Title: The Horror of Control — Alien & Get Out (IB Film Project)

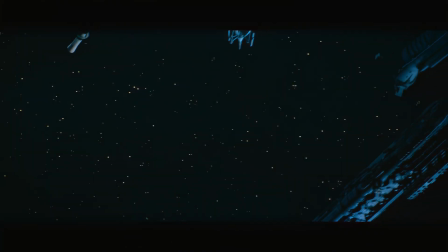253s
The Nostromo itself, it's a metaphor for a decaying industrial society,
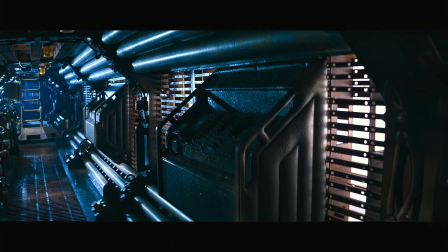258s
where the individual is worth less than the profit of the company. Ridley Scott's Alien
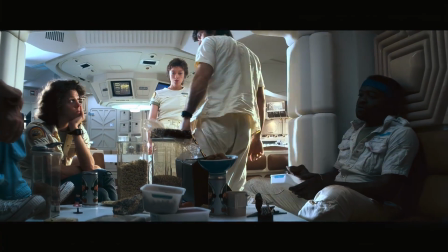265s
suggests and highlights the corporate and patriarchal fears that shaped the late 1970s Western society.
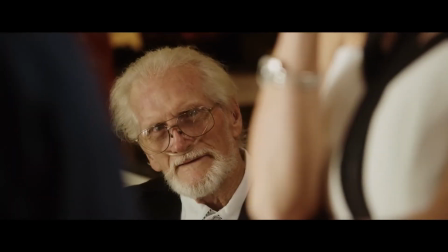272s
On the other hand, Get Out emerged during a time of national reckoning with systemic
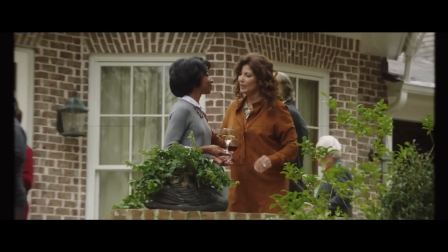278s
racism and the collapse of the post-racial myth after the Obama era.
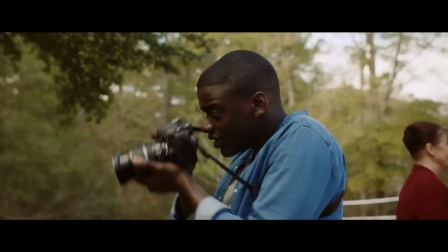283s
The horror here is not a monster from space, but the smiling faces of white liberals.
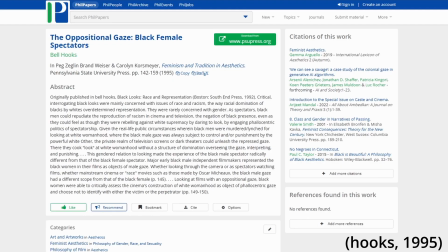289s
As Huck's 1992 suggests, the white gaze can be a site of terror for black subjects.
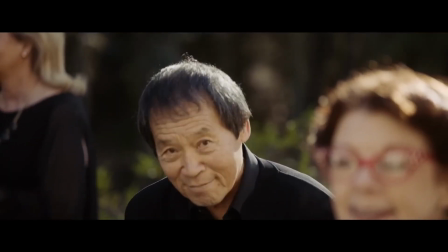296s
Paley uses the setting of a normal civil family to show how racism persists in subtle polite forms
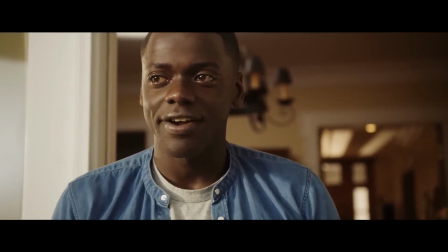304s
providing that being liberal does not mean you can't be part of a predatory system that commodifies black excellence.
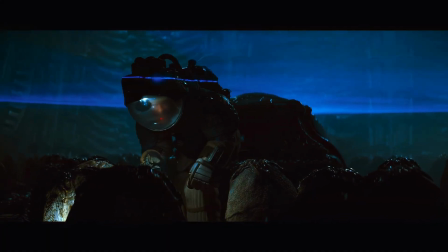312s
In both films, the environment is used to express a sense of entrapment within a system.
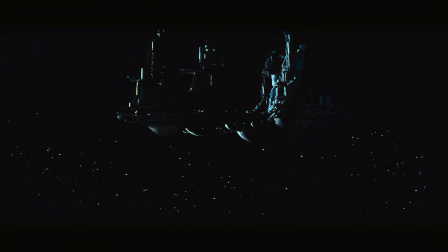317s
In Alien, the Nostromo is a physical embodiment of the corporate confinement.
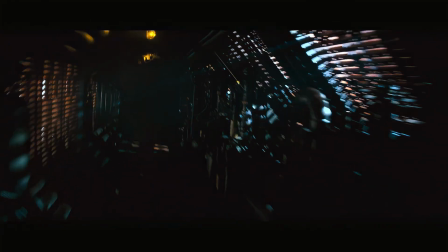322s
Its narrow corridors, dark pipes, and low ceilings create a space where control is built into the architecture.
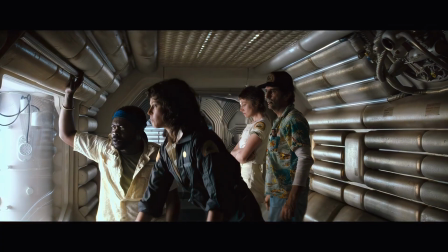330s
A key scene to analyze is the quarantine protocol scene, when Ripley refuses to let the infected crew back onto the ship.
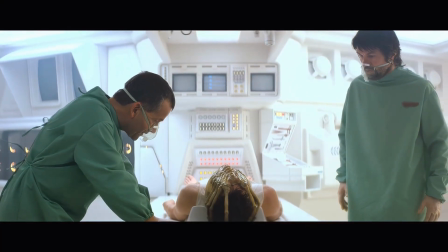338s
She is following the rules, but the men overrule her.
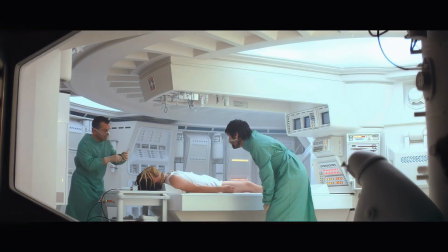342s
Scott uses a frame within a frame here, trapping Ripley behind a small glass window.
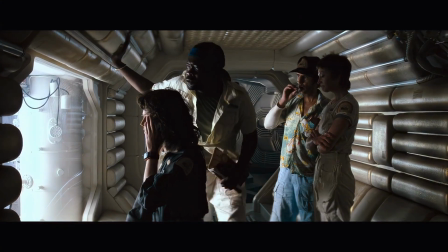348s
This visual barrier represents the glass ceiling, which is mentioned in Clover 1992.
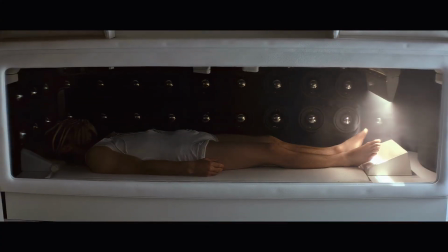354s
She has the facts and the logic, but she lacks the institutional permission to lead.
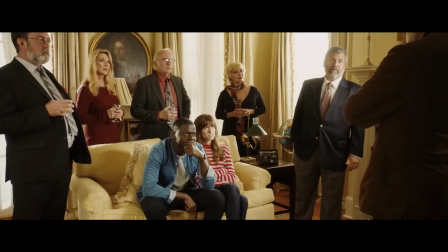361s
Get Out challenges this by using wide, bright, and perfect spaces to create a different kind of psychological confinement.
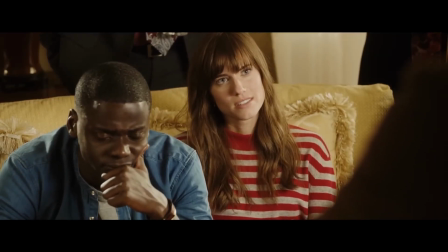368s
The Armygate house uses a warm,
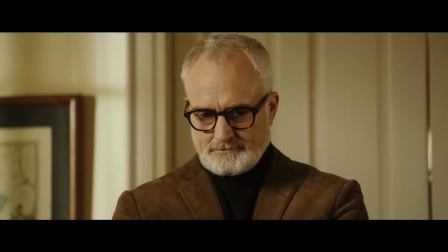371s
neutral color palette as a form of visual camouflage for the violence beneath the surface.
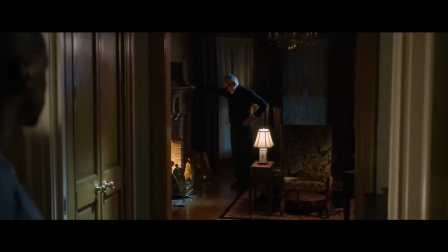378s
Chris is often placed off-center or reflected in windows, which makes him look like he is on display,
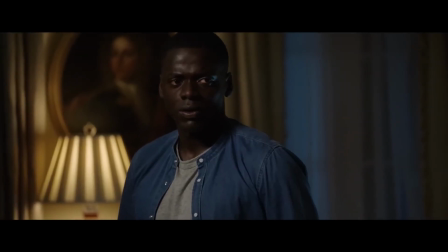386s
as isolated within a world that looks welcoming but is actually a trap.
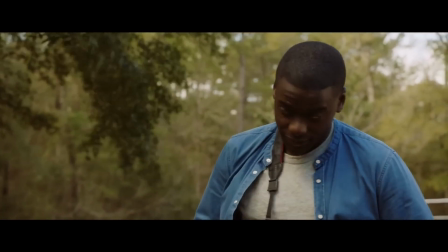391s
During the garden party scene, Peely uses long shots to show Chris surrounded by white guests.
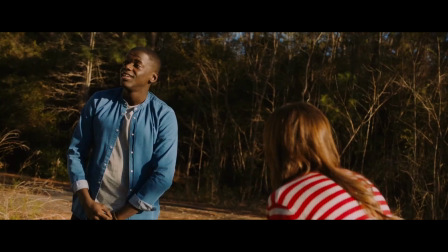398s
The openness of the lawn actually makes him feel more exposed.
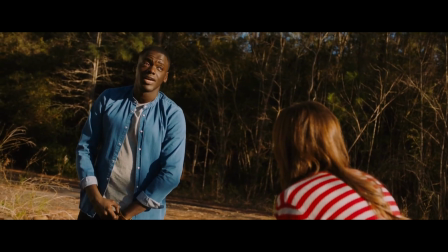402s
As Hooks 2000 notes,
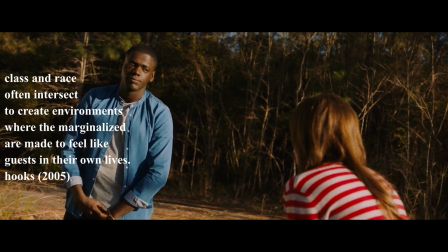405s
class and race often intersect to create environments where the marginalized are made to feel like guests in their own lives.
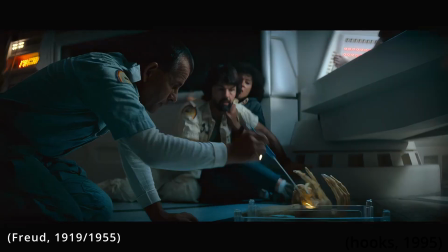413s
Both directors use the uncanny, the feeling of familiar things becoming dangerous, to expose systems of control. Scott uses low zooms and long takes to force the audience to look at the xenomorph,
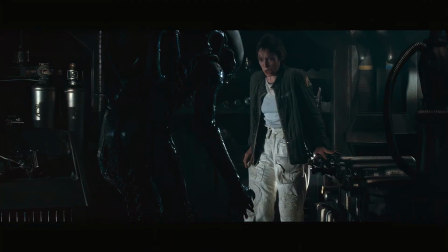425s
which Giger designed to be a disturbing mix of biological and mechanical parts, by Giger and Keller 1997.
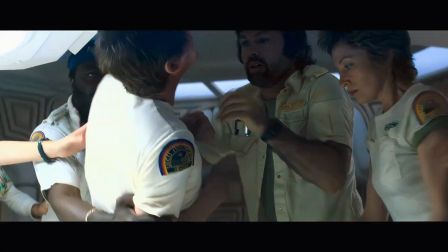433s
The chestburster scene is a masterclass in editing. The fast cuts and frantic camera movements reflect the total chaos of losing bodily control.
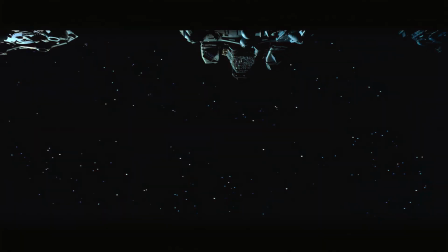441s
The silence of space contrasted with the industrial screeches of the ship creates an uncanny atmosphere where the environment itself feels hostile.
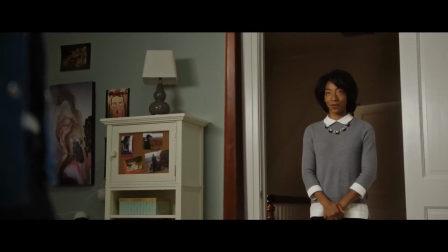451s
Peely finds the uncanny in human behavior, like Georgina's rehearsed politeness.
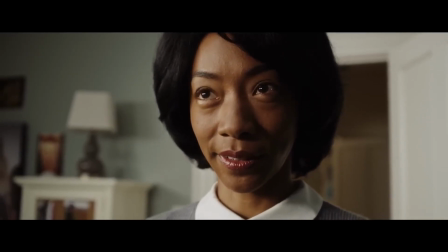457s
In the No No No scene, a long close-up traps the audience inside her mask.
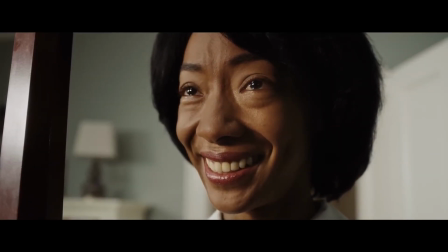462s
A single tear falls while she keeps smiling. We see the breach between her forced identity and the internal torture she is feeling.
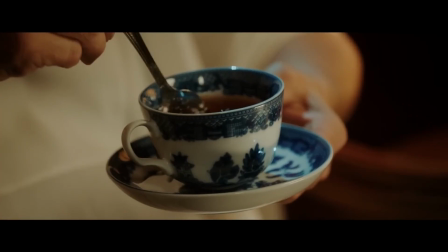470s
The use of sound, the clicking of the teaspoon, becomes a weapon of hypnotic control,
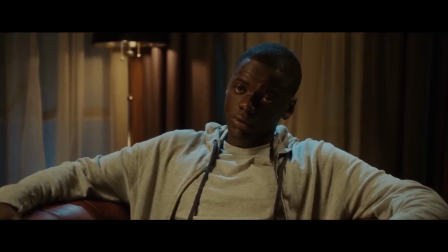477s
turning a domestic ritual into a psychological prison.
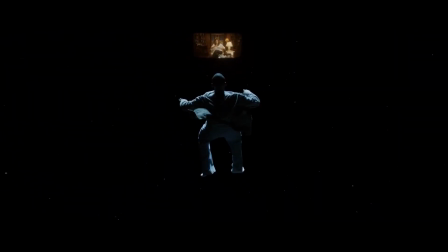481s
The sunken place itself is a masterpiece of framing, showing how Chris falling into a void while the world above becomes a tiny, unreachable screen, perfectly capturing the feeling of being silenced by a system.
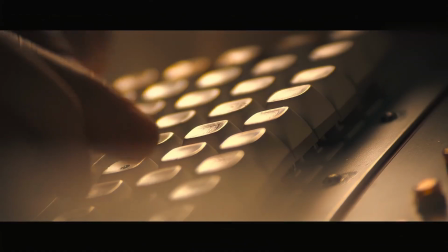496s
Neither films has a traditional hero. Instead, they show characters fighting to get their identity back from a system.
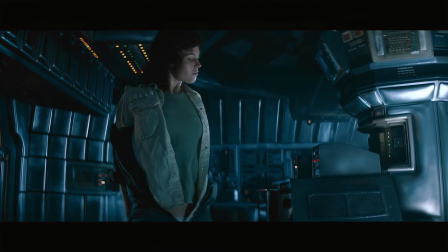503s
Ripley's arc is defined by her rational decision-making and discipline.
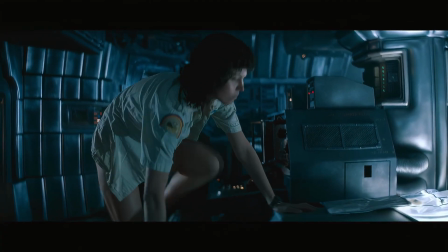506s
By the end of the film, when she is in the escape shuttle, her vulnerability is actually a symbol of her resistance.
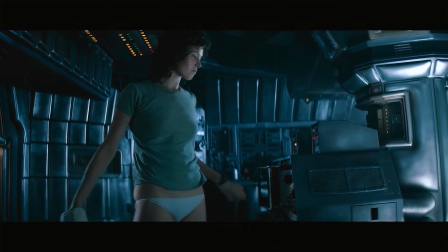512s
She has stripped away the corporate uniform and the company identity.
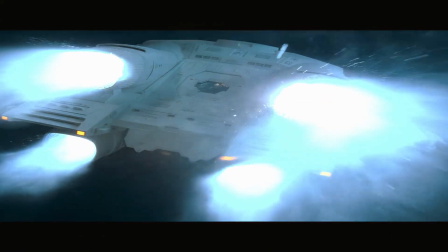517s
She survives because she refuses to be silenced or panicked by the patriarchal system.
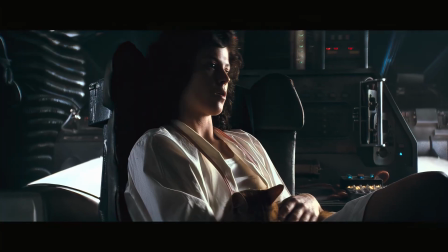522s
As Williams 1996 explains,
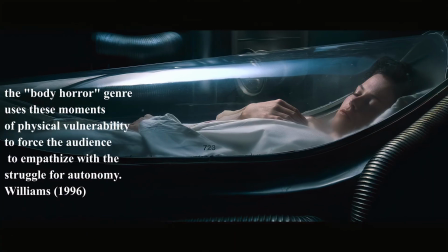525s
the body horror genre uses the moments of physical vulnerability to force the audience to emphasize with the struggle for autonomy.
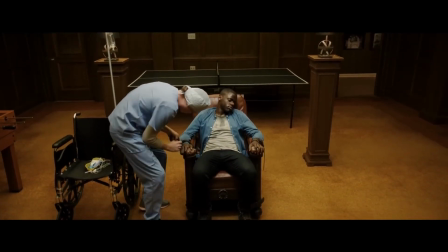534s
Chris's arc is a struggle against racial erasure. When he is strapped to the chair in the basement, he is at his most vulnerable, facing the literal death of self.
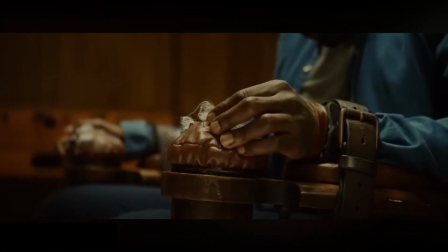543s
However, he uses cotton from the chair to plug his ears. This is a powerful visual metaphor.
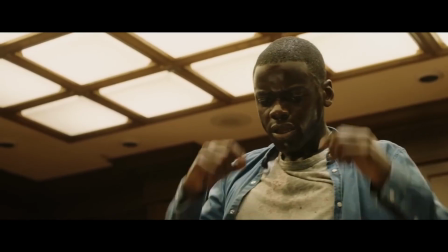548s
He is literally using the symbol of historical slavery, which is cotton, to pluck out the modern sound of his own oppression, which is the hypnotic spoon.
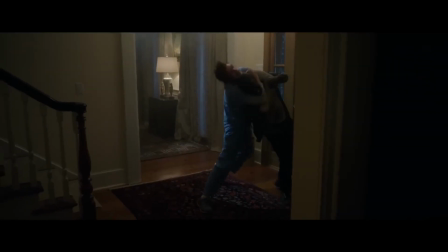556s
His escape is chaotic and instinctive, reflecting a reality where survival under systemic racism is never fair or calm.
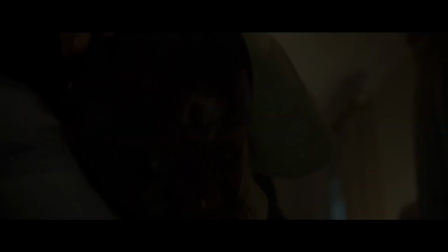565s
Unlike Ripley, who follows a plan, Chris has to fight through a world that has been rigged against him from the start.
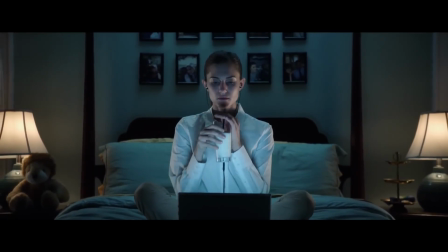572s
The final confrontation in both films proved that the system is the ultimate monster. Both endings show survival as an act of reclaiming identity.
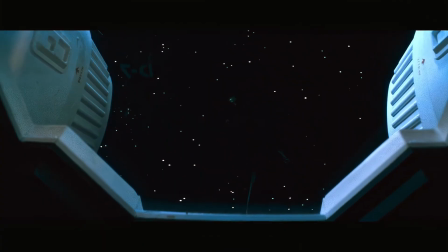580s
Ripley resists patriarchal control, and Chris resists racial erasure.
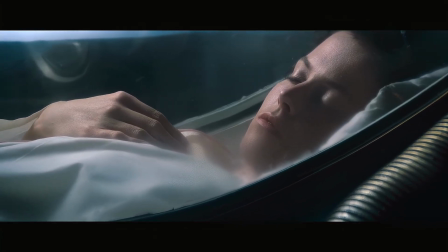584s
However, both films end with the truth that escape does not mean total freedom.
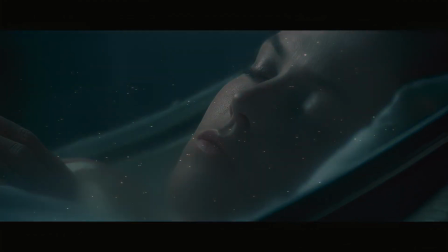589s
In Alien, Ripley is left drifting in sleep, still part of a universe controlled by the company that tried to kill her.
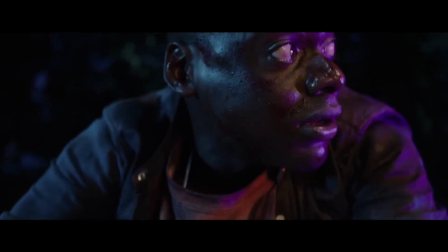596s
In Get Out, the police siren at the end reminds us that the institutional system, represented by the police, is still a threat.
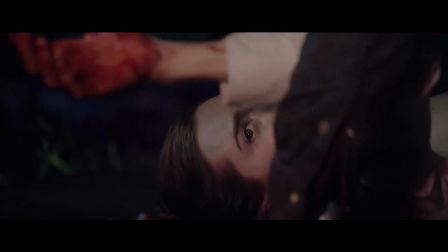603s
This horror stays with the audience, forcing us to question the structure we live in and what it costs to survive within the system.
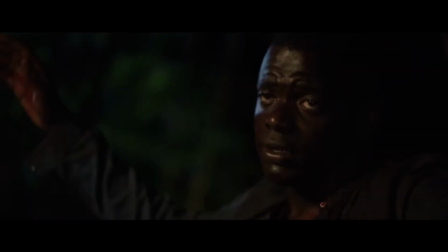610s
Survival isn't just about killing the monster, it's about remaining yourself in a world that wants to consume you.